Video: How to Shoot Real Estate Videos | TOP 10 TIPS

The next question I get asked most is what is the minimum camera gear that I would need to shoot professionally. The cheapest possible setup that I can think of that I'd say you could get away with and still create professional looking images is something like a Canon SL2,
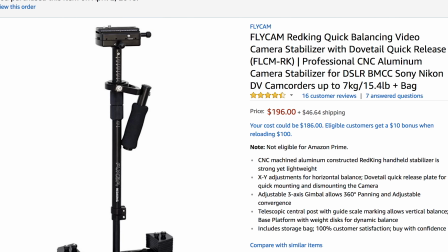264s
a Tokina 11 to 16 millimeter, and a Flycam Red King and a DJI Mavic totaling around $2,000 as a startup cost. Which I know seems expensive but you should be able to make that money back with just one or two real estate gigs.
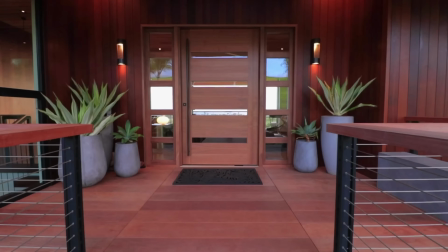278s
Here's a video shop by one of our full-time filmmaker members, Josiah Begley, using the Canon SL2 and a Zoom Crane V2 stabilizer and the Mavic Air.
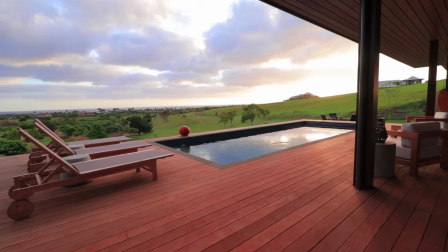286s
This was his first real estate video ever, so that just goes to show how quickly you can create quality images without breaking the bank.
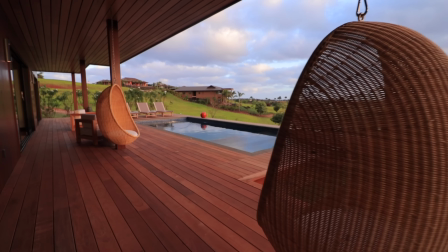293s
Now the reason I recommend Canon cameras is because they have great natural looking in-camera colors, so you won't have to spend so much time in post color correcting. And I recommend wide-angle lenses so you can make the homes look bigger than they really are.
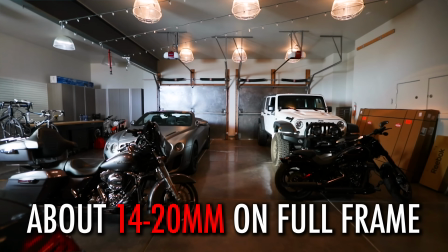306s
I would say between 14 and 18 millimeter on a full-frame lens is a good range to be in.
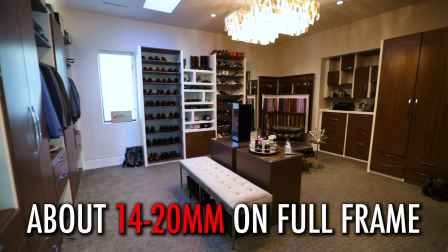311s
Much wider and it looks too distorted and much tighter and you can't see enough of the room.
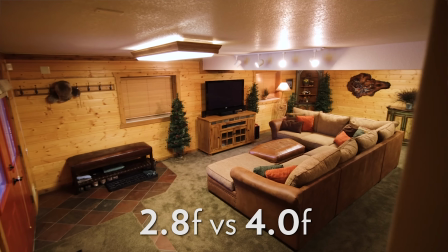316s
And I recommend using a 2.8 aperture lens because you'll often have low-light rooms when shooting real estate like
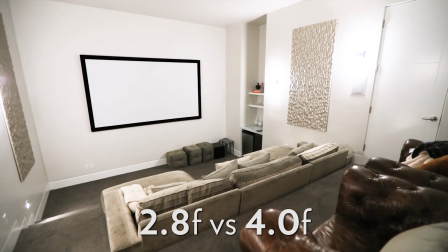322s
in basements and so to avoid having too much noise in your image you'll want a lens that can stop down to 2.8. And yes, a drone for real estate is necessary.
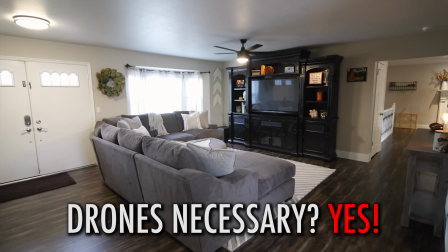331s
Maybe not for the smaller homes that don't have a very big budget but for the well-paying luxury real estate gigs agents are going to expect aerial
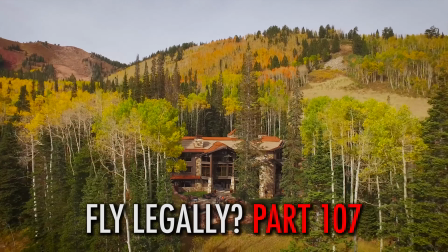338s
footage and in order to fly drones commercially legally make sure to get your part 107 and a link to some great resources to help you do
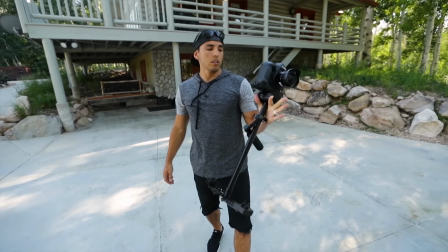346s
so quickly and easily. Now as far as the camera gear that I use I shoot my real estate videos with the 1DX Mark II a Liwa 12 millimeter lens which when shooting at
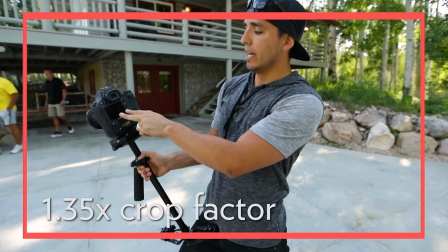355s
4k on the 1DX it crops it to 1.35 times making it around a 16 millimeter and for stabilizers I use the Ronin S
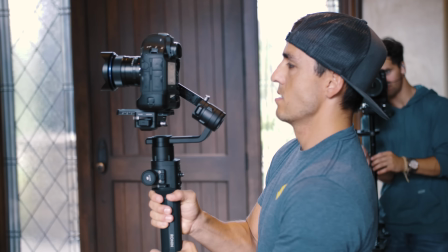362s
and glide cam. Personally for real estate I like motorized gimbals better and I use the Phantom 4 Pro Plus for my drone.
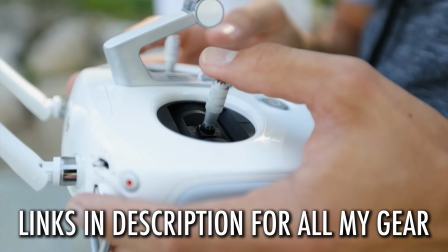369s
But like I've mentioned if you're just starting out you can definitely get by with a cheaper setup if you know how to use your gear to its fullest potential. Which leads me to our next tip and that is camera settings.
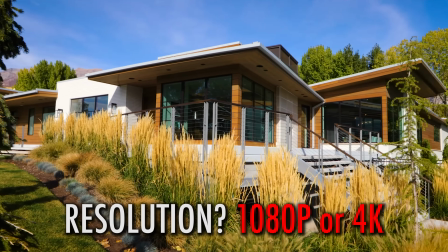379s
Now even though I deliver my final real estate videos in 1080p and most real estate agents aren't going to need anything better
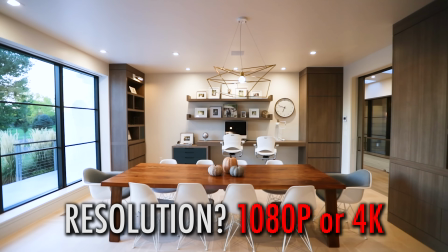386s
than 1080p I like to shoot my videos at 4k but you can definitely get by with just shooting at 1080p.
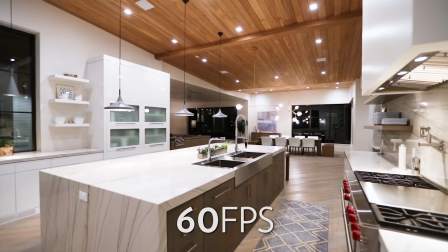392s
For the frame rate, I like to shoot at 60 frames per second because it helps further smooth out my camera movements.
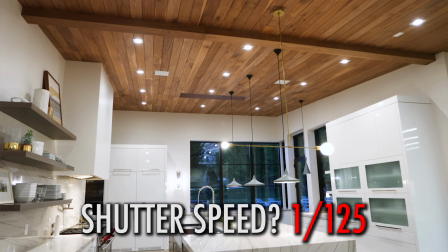397s
I keep my shutter speed at double my frame rate at 125th.
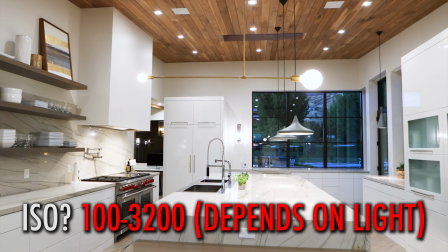401s
My ISO I keep as low as possible and I just adjust my aperture according to how much light is available.
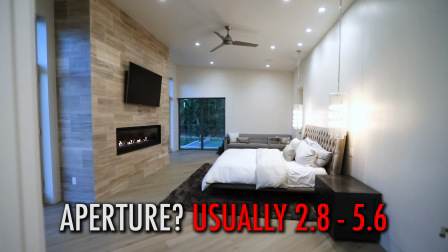408s
But typically I find myself shooting around 2.8 to about 5.6.
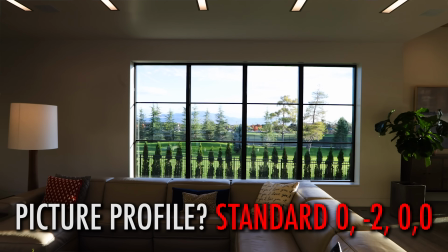412s
For my picture profile, I like to use a profile that gives me great and natural looking colors straight out of camera. and with any Canon camera,
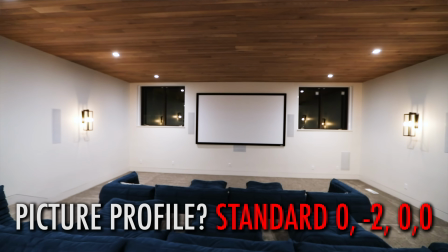419s
you can get the same look that I do by creating a custom profile to standard with sharpness set to zero,
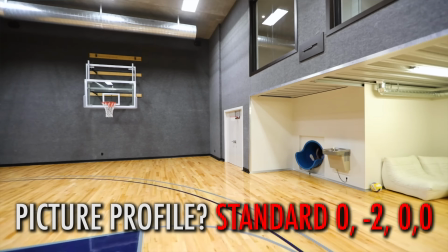425s
contrast negative two, saturation zero, and color tone zero.
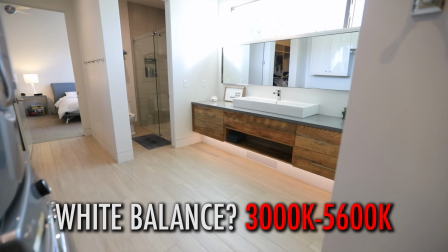429s
For white balance, this just depends on each room, but the rooms that don't have very much natural light, it's usually going to be around 3000 Kelvin.
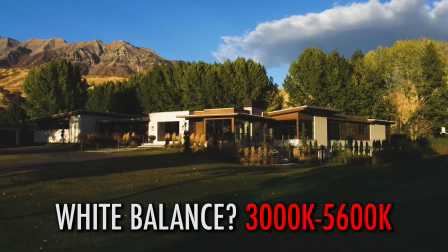436s
And for rooms that are lit completely by natural light or an outdoors, I set my Kelvin to daylight, which is around 5600 Kelvin.
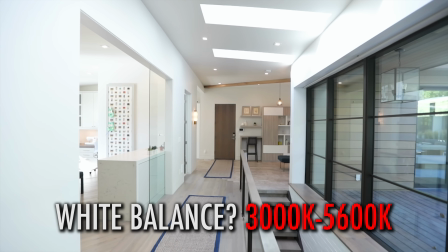444s
And for rooms that have both daylight and artificial light, it'll be somewhere in the middle of those two.
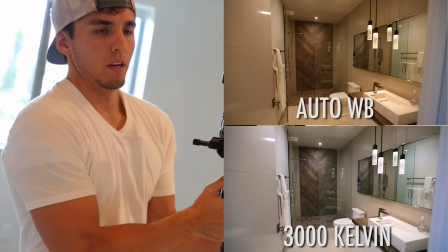449s
Just make sure to manually set your color temperature for each new room and check on your camera to make sure your whites look white instead of too cool or too warm.
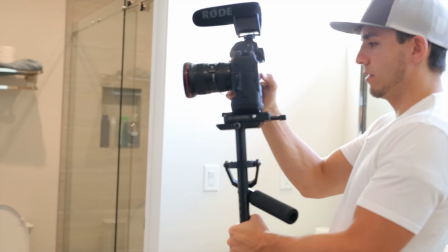457s
And I cover this room by room in the virtual job shadow videos. Our next tip is composition.
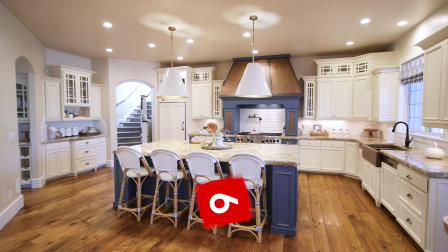463s
My biggest piece of advice in composing your shots is to use wide-angle lenses that show the whole room.
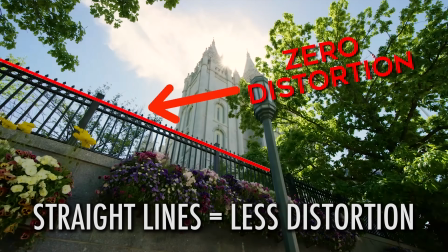468s
Another important tip to good composition is to make sure your lines are straight. This will help you avoid making the rooms look distorted with your wide-angle lens. You don't want to be pointing too far down or too far up, but rather keep your camera level so that all of your lines are straight.
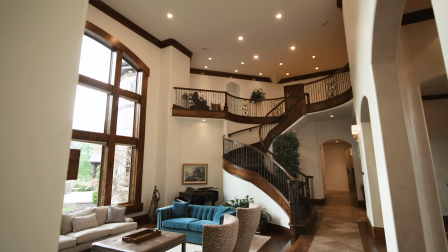482s
The only times I do tilt downs or tilt ups is if I'm trying to show the expansiveness of a ceiling height in a tall room or views from upper rooms.
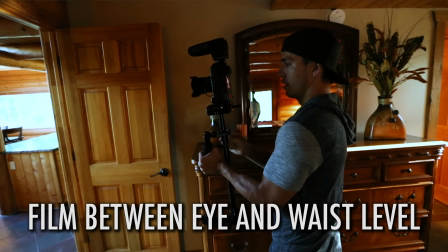490s
Another composition tip is to film between eye and waist level.
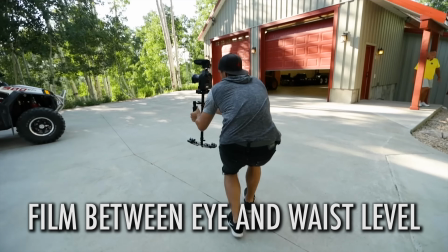494s
If you film from too high you're going to make the ceiling look low and if you film from too low you won't be able to see over the furniture.
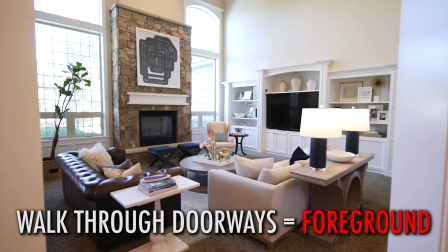501s
Another tip is to use foreground.
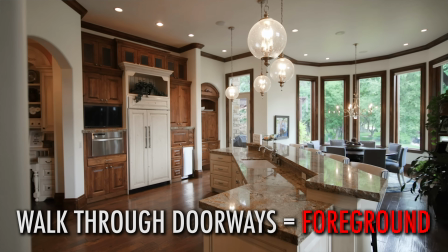503s
I like to walk through doorways because it gives you foreground to sell your movement and make the rooms look bigger because you're shooting from outside of the room.
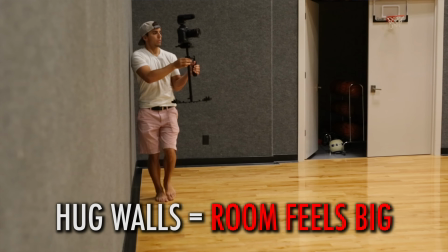511s
Which brings me to another important composition tip and that is to hug the walls while you're shooting to make the rooms look as big as possible.
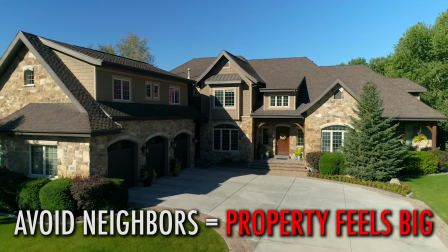518s
As it relates to aerial shots, try not to include neighbors houses when possible as it will make the property feel smaller.
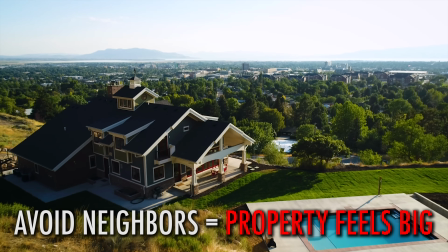525s
You really don't want to be too far away from the house unless you're showing off a great view or something near the house that the realtor wants to show off, like a lake or a mountain or something.
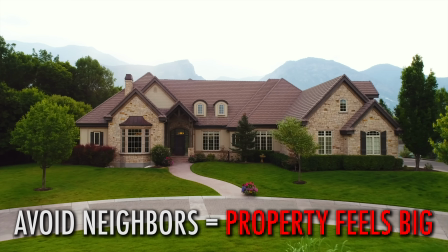534s
But in general, you want to fill your whole frame with the house. And as another piece of composition, tip number seven is focus.
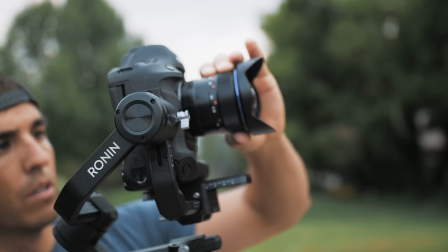541s
The big question I get is how do I set my focus for real estate videos? If I'm using my 1DX Mark II with a lens that has autofocus, then I'll usually just use autofocus.
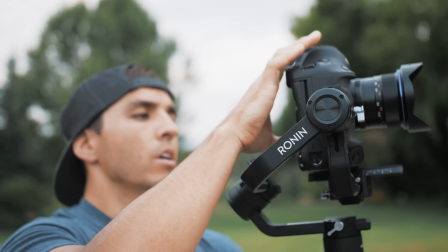550s
Or in my case, because I use a manual lens, the Liowa 12mm, I set the focus manually for each shot.
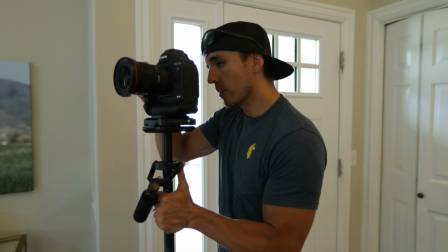556s
I do this by finding the point in the room where the middle of my shot will be.
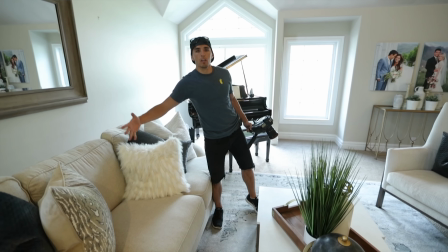560s
I will then set the focus on the back wall or the center of my frame or whatever I want the viewer to be focused on.
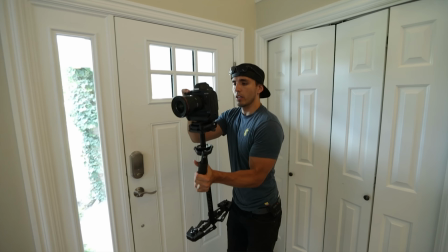566s
Then I'll back up, push record, and then glide through the room walking past that point of focus.
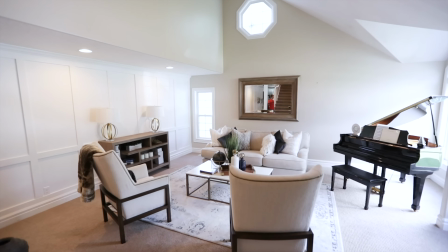571s
So technically the shot isn't perfectly in focus the whole time, but it is for the main part of the shot.
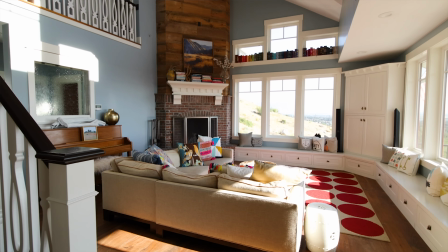577s
And when you're using wide angle lenses, guys, most everything is in focus anyway. So you really have a lot of leeway to move forward and back and still have most everything in focus. So, in short, use a wide-angle lens and just make sure the room as a whole is in focus and you should be good.
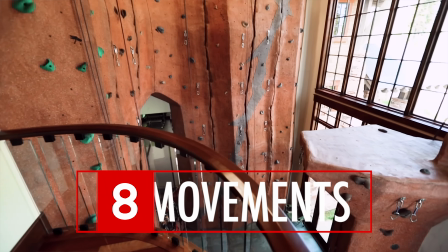591s
Tip number eight is camera movement. I often get asked what are the best ground and drone movements to use in real estate.
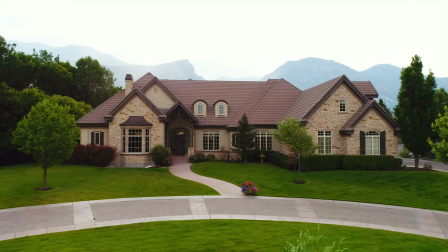597s
For the drone shots, I like to use the push-in shot, looking straight on the front of the house for my intro clip,
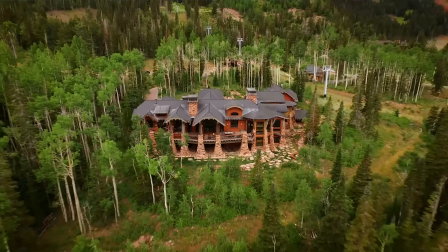603s
a pull-out from the front or back of the house as the outro clip, and then I like to get a few parallax shots around the outside of the house.
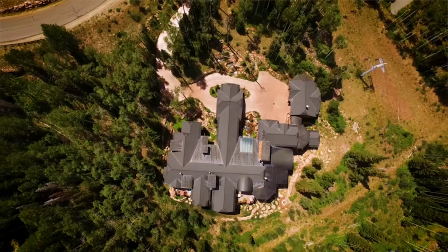609s
Then I'll usually grab a couple rise-ups while tilting down and at least one bird's-eye view of the property looking straight down to show the property lines.
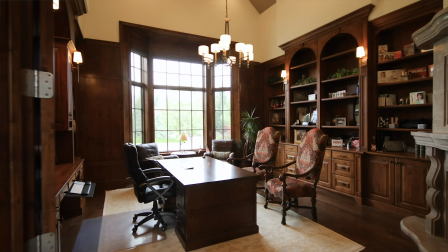618s
For ground movements, I like to do mostly straight push-in shots because to me that feels the most natural from a storytelling point
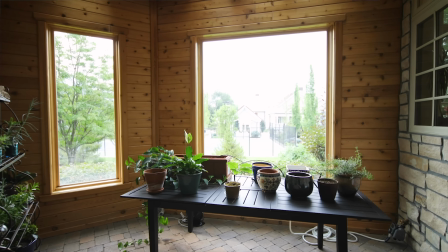624s
of view as if I'm the buyer touring through the house walking forward into each room because you don't walk backwards.
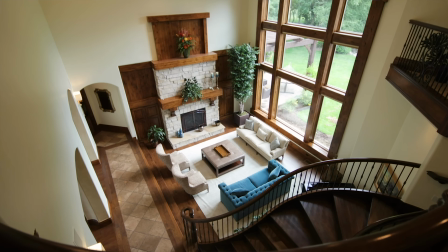631s
So I recommend keeping all the shots moving forward. And like I mentioned, sometimes I'll add a little tilt here and there or if the room opens up left or right, I'll add it in a little pan while moving forward.
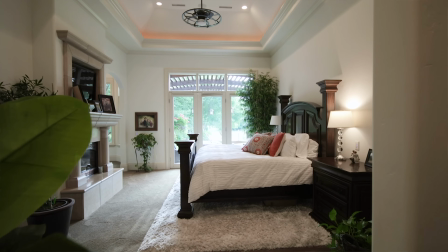641s
And obviously make sure to keep your movements clean, smooth, and slow. And again, I think motorized gimbals are the best tool if used correctly for real estate movement.
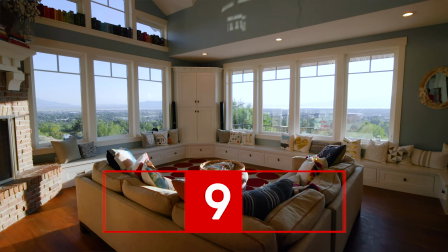650s
Tip number nine is lighting. I get asked a lot, how do I nail exposure indoors without overexposing the windows outdoors?
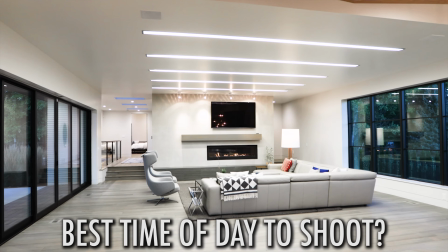658s
And along with that, what is the best time of day to shoot? And do I use any artificial lights to fill in light?
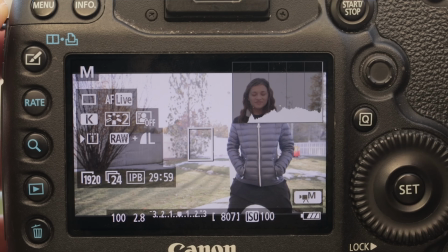664s
As far as nailing exposure goes, I use my histogram and try to read it so that there aren't any blown out highlights.
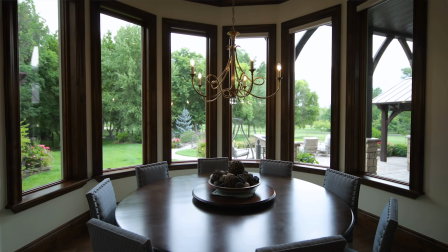670s
This means that sometimes I'll have some parts of my interior that are too dark, but then I just bring up those shadows in post a little.
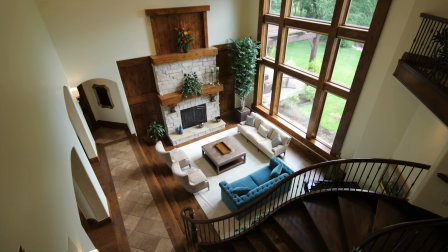677s
But if you have rooms with big enough windows, it usually lights up the room enough to where indoor and outdoor exposures are pretty much the same.
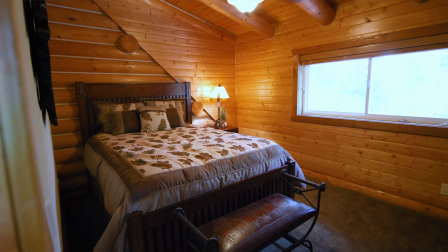684s
But for smaller rooms that are mostly lit by indoor lights, I tend to let those windows blow out a little bit because I'd rather expose for the room correctly than leave the room too dark. So I'm okay blowing out some windows sometimes, but a great tip to making sure you don't blow out the windows is to film during certain times of day.
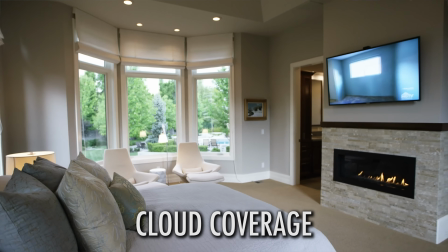700s
The best times of day I've found to shoot interiors is when there's cloud coverage so there isn't any harsh direct sunlight coming in the house,
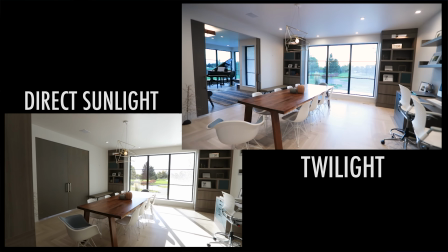706s
or at dusk right after the sun sets because there's still ambient light outside, but it's not so bright that your windows are all blown out.
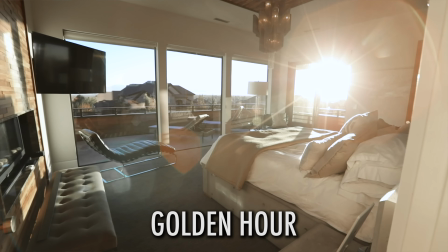714s
However, there are some rooms in some houses that have big open windows that you want to show off the sun flaring through, so sunsets and sunrises are good times to shoot those kinds of rooms.
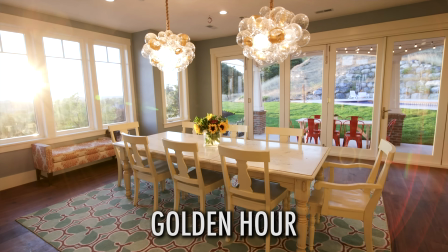722s
Basically you can really shoot any time of the day or any type of weather. It really just depends on each room or each location of that room in that house.
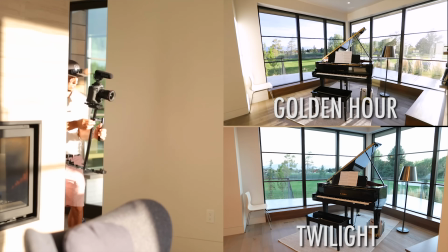731s
And sometimes I'll shoot the same room at different times of day and just take whichever lighting scenario looked better.
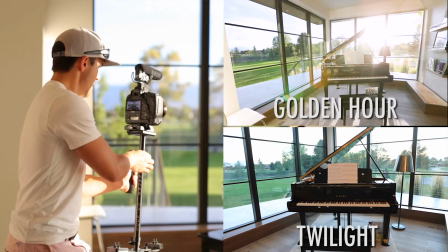736s
And as far as using artificial lights, I've tried it before but it's pretty time-consuming to drag lights into each individual room.